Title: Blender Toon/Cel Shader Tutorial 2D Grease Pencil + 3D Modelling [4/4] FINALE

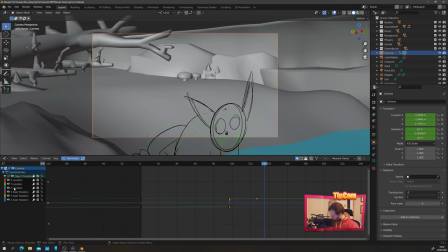[16:27]
And if we twirl down object transform and we've got Z location here, you can kind of see what's going on. We have a big snapping movement and then like a linear kind of movement here. Select our Z location and lock everything else so that we don't accidentally select anything else, right?
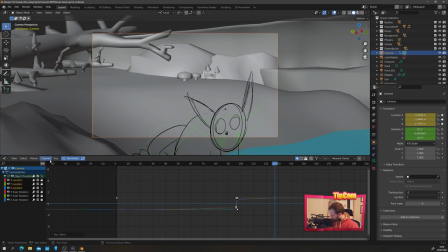[16:45]
And we want to go to our speed, interpolation mode, let's do Bezier, and let's shift this handle by dragging it and then pressing X to lock it to the X axis.
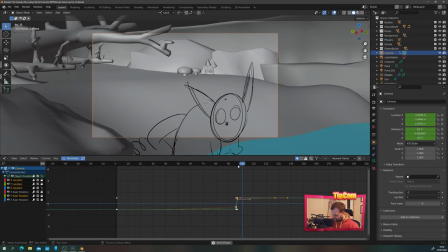[17:00]
Move that over, and then we've got this little whip upwards that feels a bit more natural because he's going to rise into this position to look over his shoulder.
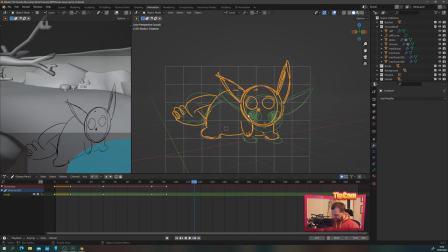[17:08]
So we're happy with that now. Let's go back to animation view, select our object here and go into draw mode.
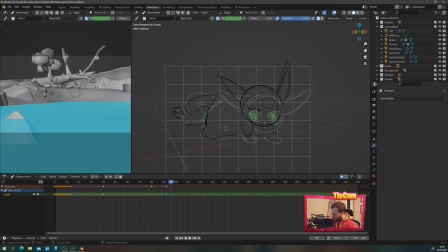[17:14]
Boom, we've now got this. One last thing that we forgot to do is that we are now going to need to keyframe the rotation of our 3D, of our 2D object here.
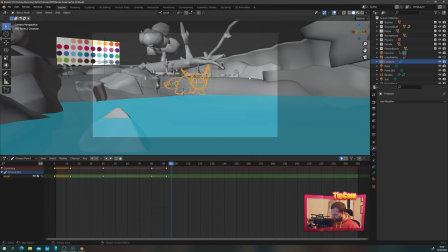[17:23]
So under dope sheet, we can go out of grease pencil mode and just choose dope sheet mode. And we're going to select our boy and we're going to keyframe the rotation once.
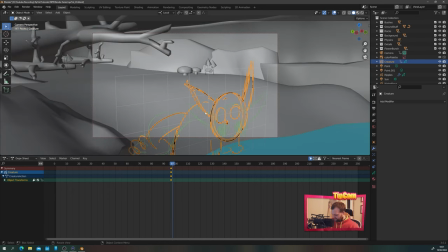[17:35]
And on the next frame, we can keyframe the rotation again. Let's go out of our camera.
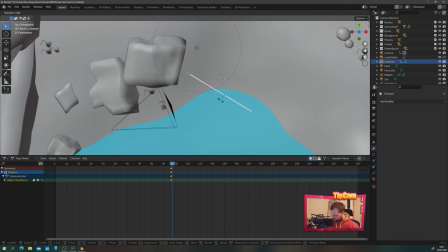[17:40]
So we go into top view again. Rotate so that he's looking at the camera. So for those who don't know what I'm doing there is I'm positioning the mouse in front of this yellow dot to create a straight line between it, pressing R to do the rotation. And then what that means is this line basically represents the angle of the camera or close enough. And then I just move it to the back of the camera cone.
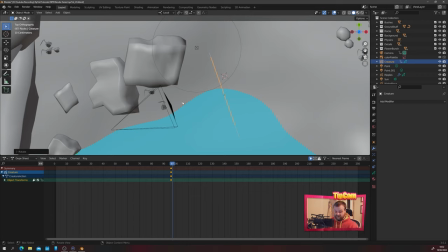[17:59]
And now what that means is our plane pretty much aligns with our camera. And then I will obviously keyframe that rotation in. So now we've got a rotation that changes as the camera does.
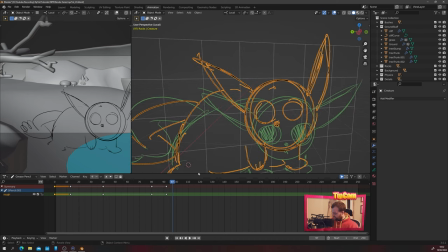[18:08]
So when we go back to animation mode, our dude is now looking at the camera in this shot as he moves upwards. Let's say frame 100-ish, he's going to need to now stand up. So we can tab into draw mode here and we can draw our guy standing up.
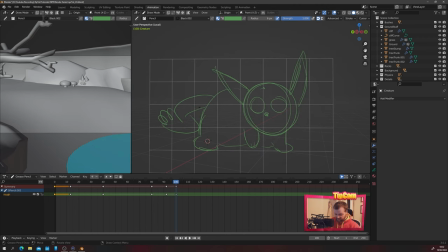[18:25]
So let's press I down here on the selected channels and let's stand our guy up. What we can do is make sure we're happy with his position in the frame for this final shot, by tabbing into edit mode,
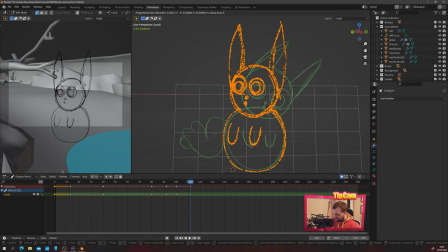[18:45]
selecting everything, and we can just move him into position a bit more. You want him looking into the space that he thinks the threat is coming from, obviously. He's a bit slow. Let's have him whip up a bit earlier by moving these keyframes.
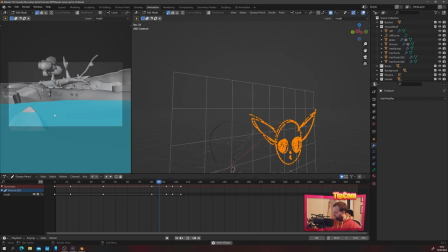[19:00]
Obviously, it looks a bit janky here, but if you look at it in the camera, that looks really nice. So, go ahead and drink him. Here's a noise. What was that noise?
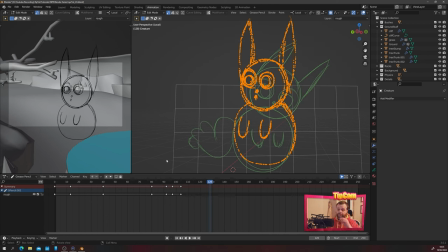[19:11]
He doesn't know. And then we're going to cut to the final shot where our character is going to sort of jump into the water from above.
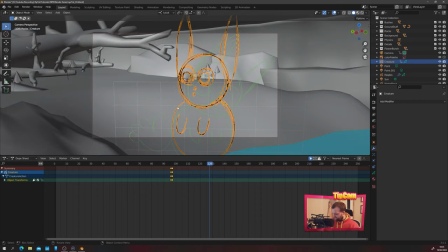[19:17]
So back in layout mode, let's go to camera view around about here, frame 140.
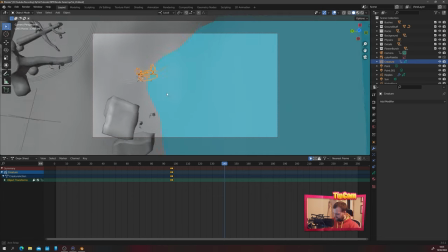[19:23]
Let's move this camera above our guy like this. The guy was just looking to the left, so we'll position him left here.
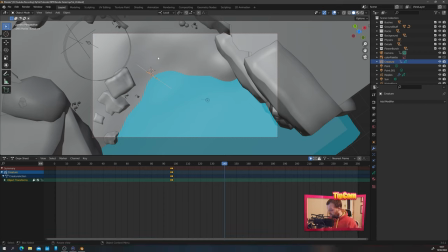[19:30]
So that's looking pretty good. But I reckon for this shot, it's probably easier just to make a new creature object, rather than continue to try and use this one for a completely different angle.
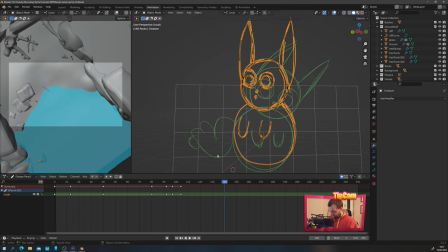[19:41]
Go to your animation frames, say like frame 140 for this guy, and in draw mode, obviously, we can just press I for new keyframe on selected channels, and then at frame 140, that guy is going to disappear.
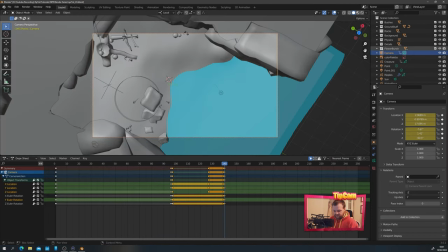[19:57]
All right. Back in layout mode, what we need to do now is just go to where our creature is,
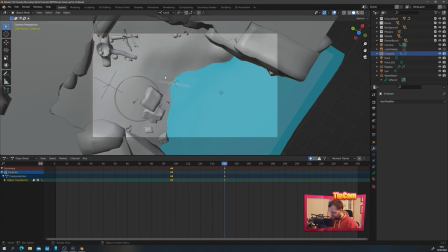[20:06]
and we need to press Shift S and just choose cursor to selected, which is going to make us put a new grease pencil object in exactly the same place. Let's do Shift A, new grease pencil blank, and we'll call this blank, which accidentally put inside the rocks scene collection there, creature 2.
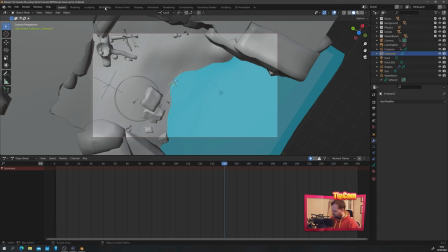[20:21]
We will tab into drawing mode, or animation mode rather,
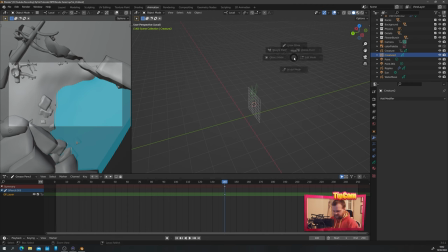[20:26]
and on our creature 2 we can tab into draw mode and choose the plane to be top. We can draw the base of our creature.